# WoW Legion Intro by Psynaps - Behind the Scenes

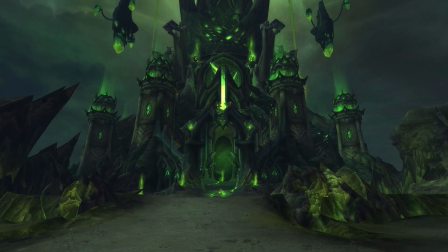64s
Hey, what's up guys, Psynaps here. Let's take a look at the making of the Legion intro in this behind the scenes.
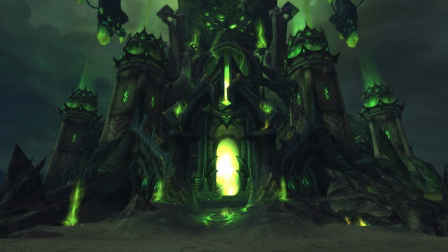72s
If you guys like this video, please subscribe to the channel, give it a like, and let me know in the comments what you think.
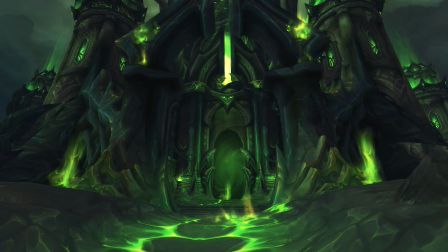78s
And if you like this intro and you want it with your name, check the description for a link to the Psy shop.
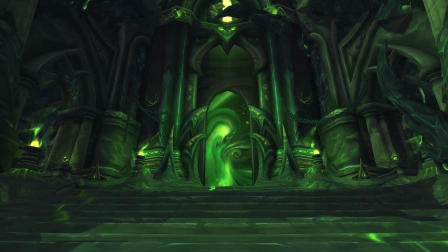84s
I want to make more of these Legion themed intros because I love the colors, I love the Legion theme, and I'm really excited to play the game.
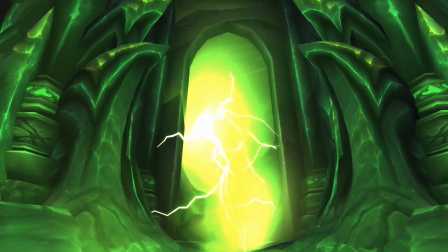92s
I was one of the first people to get invited to the alpha, and I found this area.
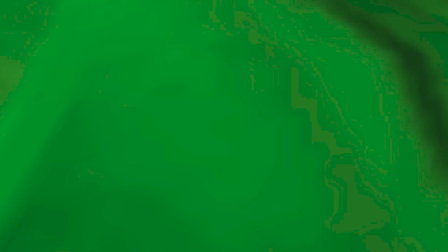97s
This castle is beautiful. The texture, the geometry, it's definitely a well thought out area.
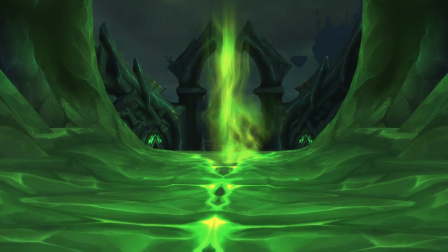104s
The colors are awesome. So there is a lot of green, but if you look carefully, you also see a lot of blue and a lot of purple shading in this area.
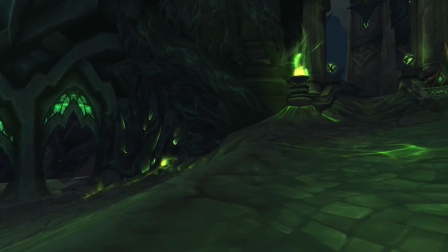112s
I thought, hey, let's take a capture. And I did a screen capture of this castle.
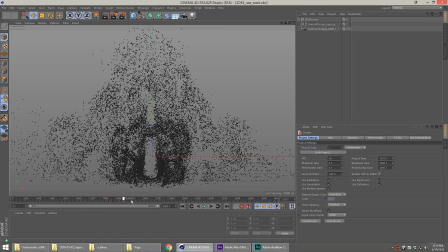118s
I actually tracked this scene in 3D using Cinema 4D, and Cinema 4D did a pretty good job of tracking this scene. It took a really long time.
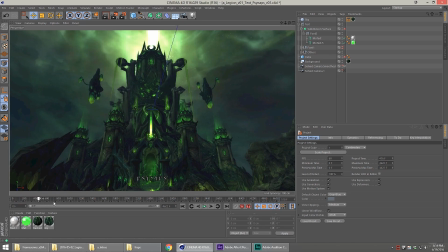128s
Then all I had to do was put in the background, add some text, and this is where it all started.
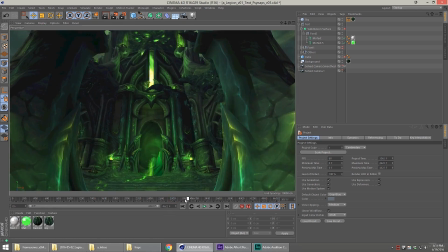135s
And then I thought to myself, wait a minute, this is too simple. Let's add some more stuff.
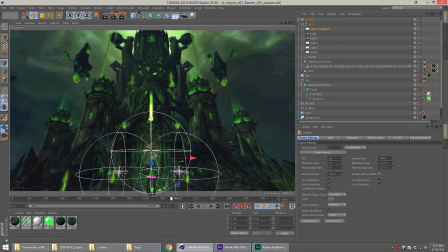140s
So I went in to WoW model viewer and I started looking around.
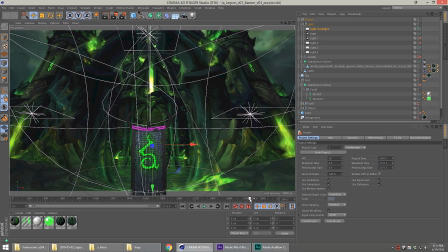145s
I thought this scene needs a banner. So I added the banner.
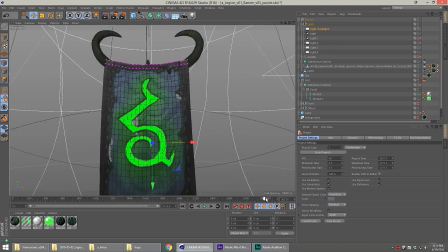149s
I made the banner into a cloth object, so it does appear like it's moving in the wind.
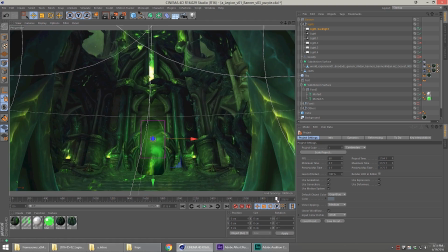156s
But I figured something is still missing. What's going to happen after we pass the banner and go up to the portal itself?
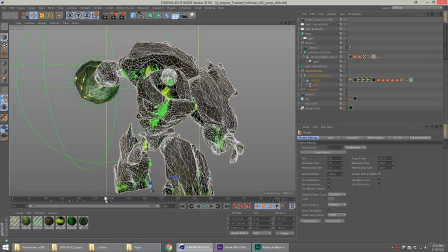164s
That's when I thought, let's add an Infernal.
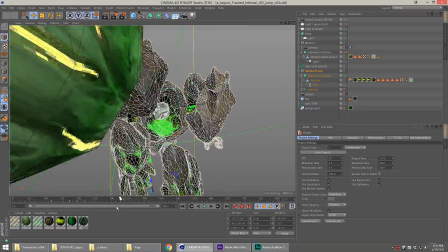167s
The ones in Legion seem to be really big, so I wanted to make him look huge, and I thought,
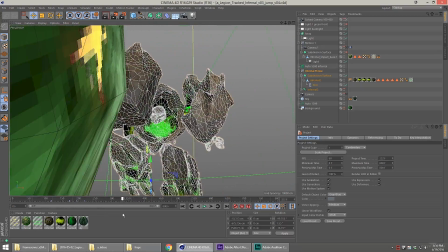173s
why not have him throwing a giant boulder and make it look like he's coming out of the portal.
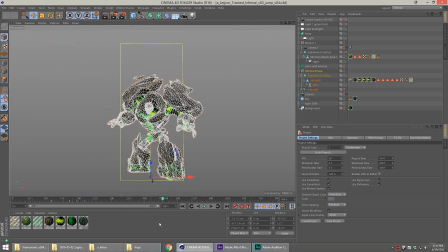180s
Like he jumps out and then that boulder just crashes and explodes into the text. At this point, I definitely had my work cut out for me. This was not going to be an easy task.
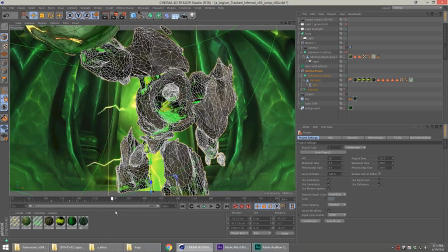191s
But the good news is I've got the scene tracked, and so I can stick him right in front of the portal. It should all make sense.
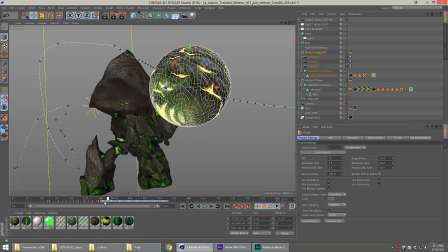199s
I needed another scene, so this one here is a pretty crazy trick because after he throws the boulder,
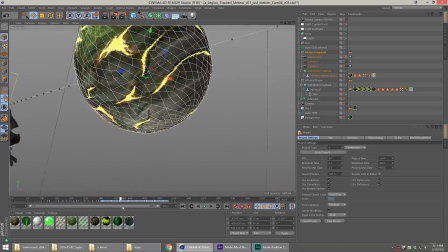206s
I do a camera pan across the boulder, so it looks like the boulder kind of passes the camera and then the camera follows the boulder.
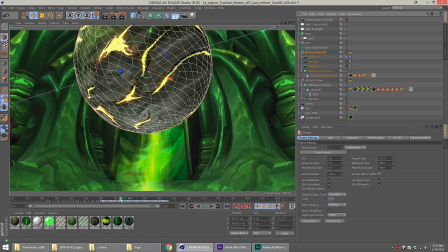214s
The challenge was, how am I going to get the background to work with this? The background capture is just me walking straight towards the portal.
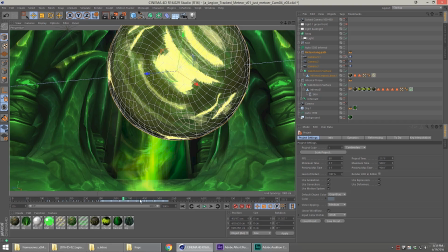222s
There's no capture of me looking around the room. And so I made the background into a sky.
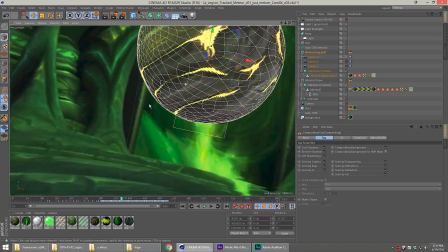227s
When I pan around the room, it looks like I can actually look around the room. But I'm really not.
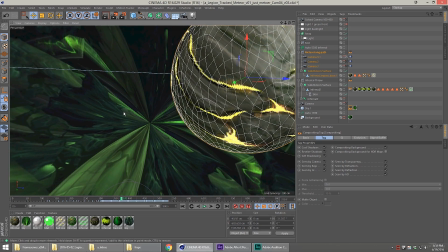233s
The room is just mirrored. You can see if I look straight up, you get this weird artifact at the top.
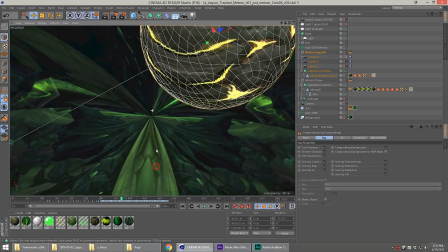239s
And if I look over here, it's actually mirrored. There's no way I can look around the room.
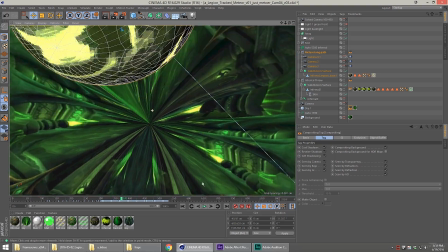245s
That would be impossible. I don't have 360 degree footage of the room. So I had to make do with what I had.
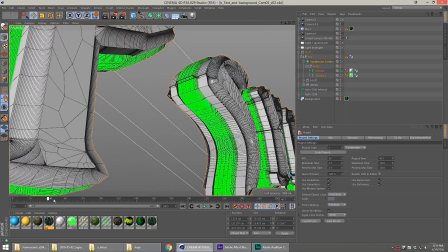252s
That was a pretty cool effect. I used a similar effect on this text where we're just panning by the text.
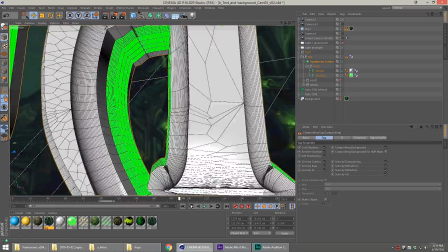258s
You can see the background kind of moves appropriately with the camera angle.
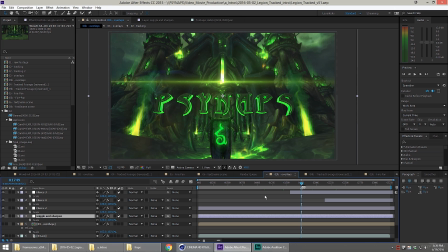264s
This is where we take those scenes and put them all together in After Effects.
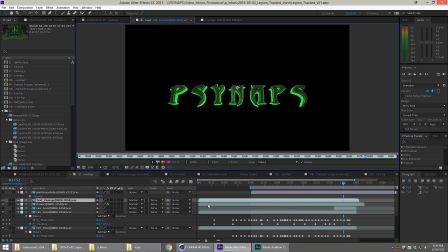270s
And so what I did was I rendered out each layer individually. Naturally, a text layer, the banner layer comes out on its own. There's a fire simulation there. There's another fire simulation on the other side.
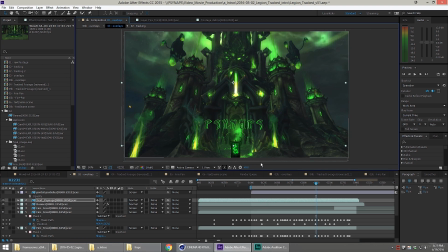283s
And so I have full control to move these things around in After Effects and color them independently. So maybe I want to make the text a little brighter or a little darker. I have complete freedom to be able to do that.
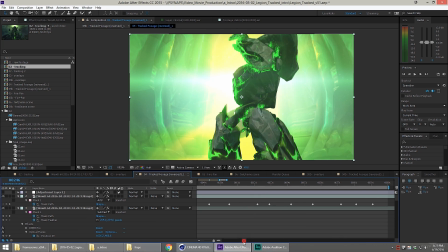297s
The Inferno was pretty challenging.
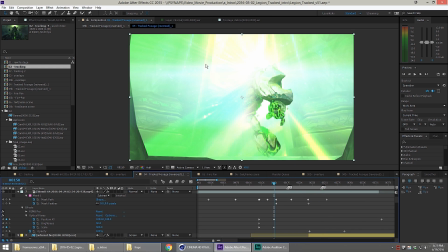300s
As he jumps out, I wanted to add some flares and some light, like he's emerging from the portal. And so without all those flares and stuff, it doesn't really look like anything.